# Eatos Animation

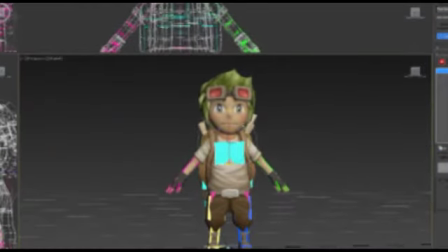Hi, this is Max Antinone, and I'm going to show you a little bit about how we're building a run cycle for Heartlands. As I mentioned in my earlier blog post, we're using a system called CAT,
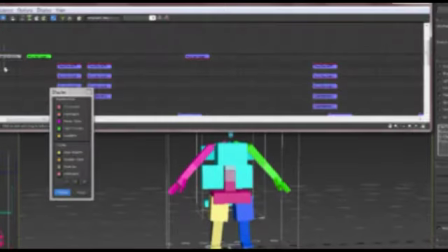Character Animation Tools, in 3D Studio Max to build our character rigs.
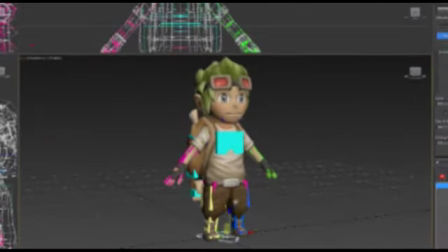And one of the coolest features of CAT is called CAT Motion, which helps you automatically generate walk cycles and run cycles. And here you can see the default walk cycle that it gives you when you first add a cat motion layer.
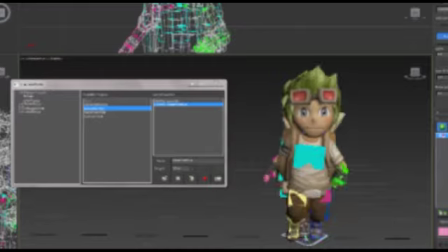And I'm just going to go into the saved presets and load the basic run cycle preset.
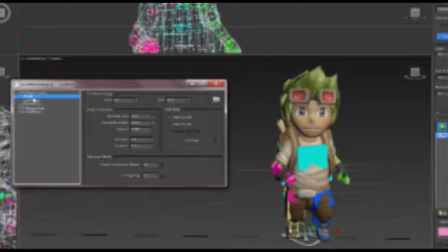So normally there's a lot of tedious work when you're first creating a run cycle.
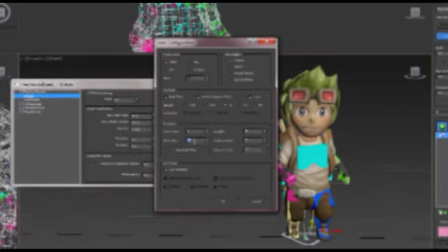You have to plant the feet and measure the strides and make sure the poses match correctly at the beginning and end of the cycle,
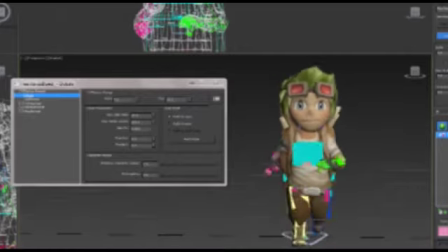and the pose mirrors correctly in the middle, and basically, you have to build up the cycle before you can start editing it.
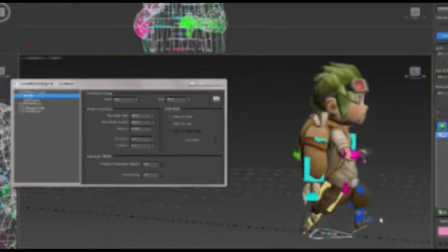And what Cat Motion does is it just takes care of that overhead and lets you dive straight into editing the pose and creating the performance that you want.
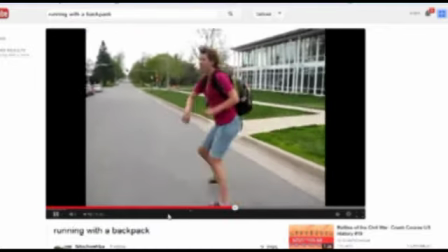It's always important to work from reference when you can when you're doing animating or any sort of art, and YouTube is wonderful for animators.
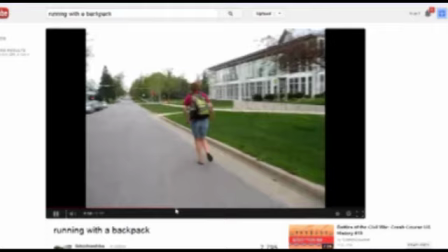Here you'll notice this girl's run looks really awkward because she's running with her hips really low.
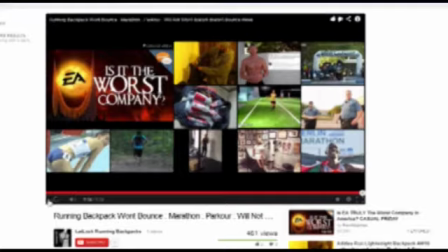She's trying to keep her hips and her chest really still so the backpack doesn't shake around.
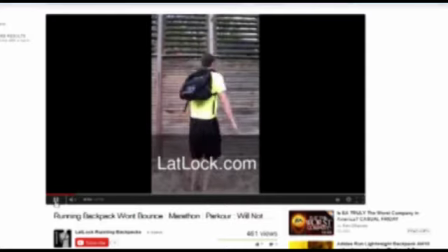And here's what it looks like when your backpack shakes around when you're running and jumping and stuff. It's also really important to get up and move around yourself and see how it feels to try to do these actions.
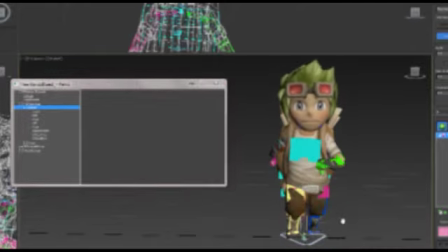I did a lot of running back and forth across my apartment with a backpack when I was developing this animation.
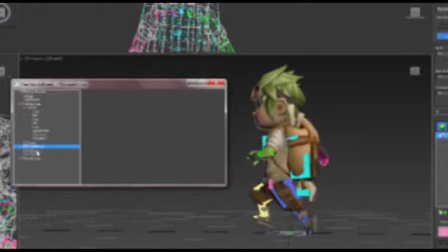Unfortunately, I don't have any video of that to show you.
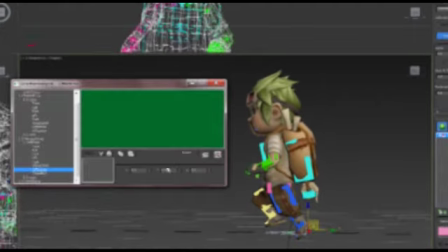My video recording software was causing problems with 3ds Max, so what I'm going to do in a couple seconds here is just cut to some animation renders that I made,
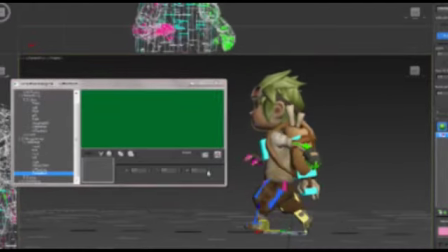and just talk about what changes I've made at each step and why.
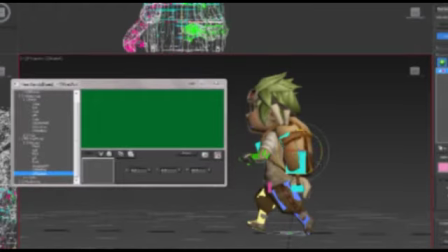You can see here I'm trying out a more hunched over pose, because when you're carrying a backpack it throws your center of gravity backwards, so what you want to do is try and pull it forward a little bit to put your center back over your feet.
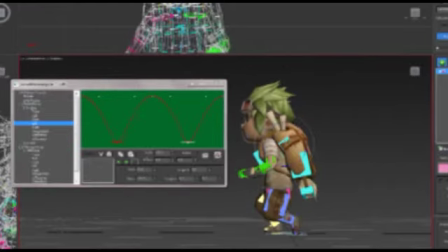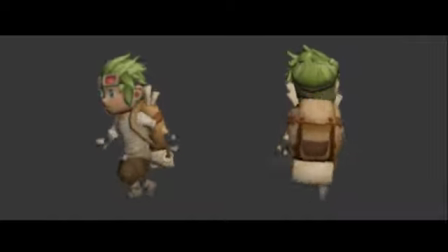The pose here is roughly where the recording left off. His hips are lower, and I've done a lot of work to try to make his foot motion nicer.
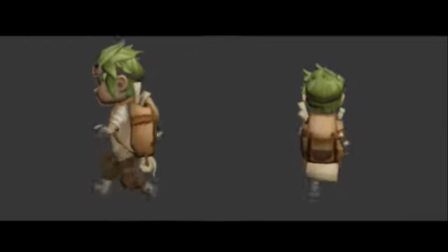In this shot, I've totally changed his pose to look more like the reference from earlier. He's pitched his hips forward, but he's keeping his back upright. I also toned down a lot of the motion on his head and on his ribs.
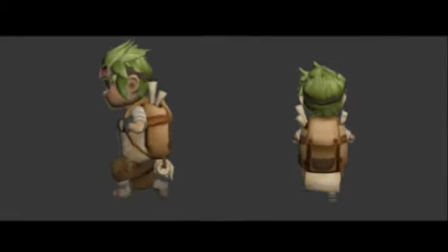Here I've toned down his arm motion and made him hold the straps of his backpack like in his concept art, although I've been told we're probably going to change that in the end, have him swing his arms again. So, now that I've given the impression he's carrying this big weight and trying not to shake it around,
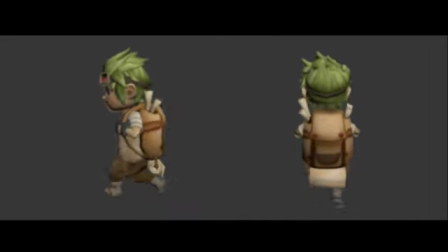I'm actually going to kind of violate that idea by going back in and emphasizing the right motion to add more visual interest to the cycle. And finally, with the body motion done, I go in and animate the backpack.
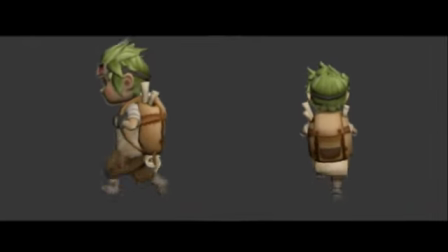The backpack motion is especially important because as a player you're going to be staring at the character's back for most of the game.
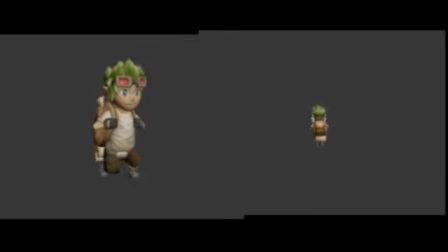And here's a 3/4 view of the animation and a view of what it'll look like when you're playing as Eatos in the game. And that's it. I hope you've enjoyed the video. Be sure to keep up with development updates on Facebook or on our blog at heartlandsgame.com, and see you in Heartlands.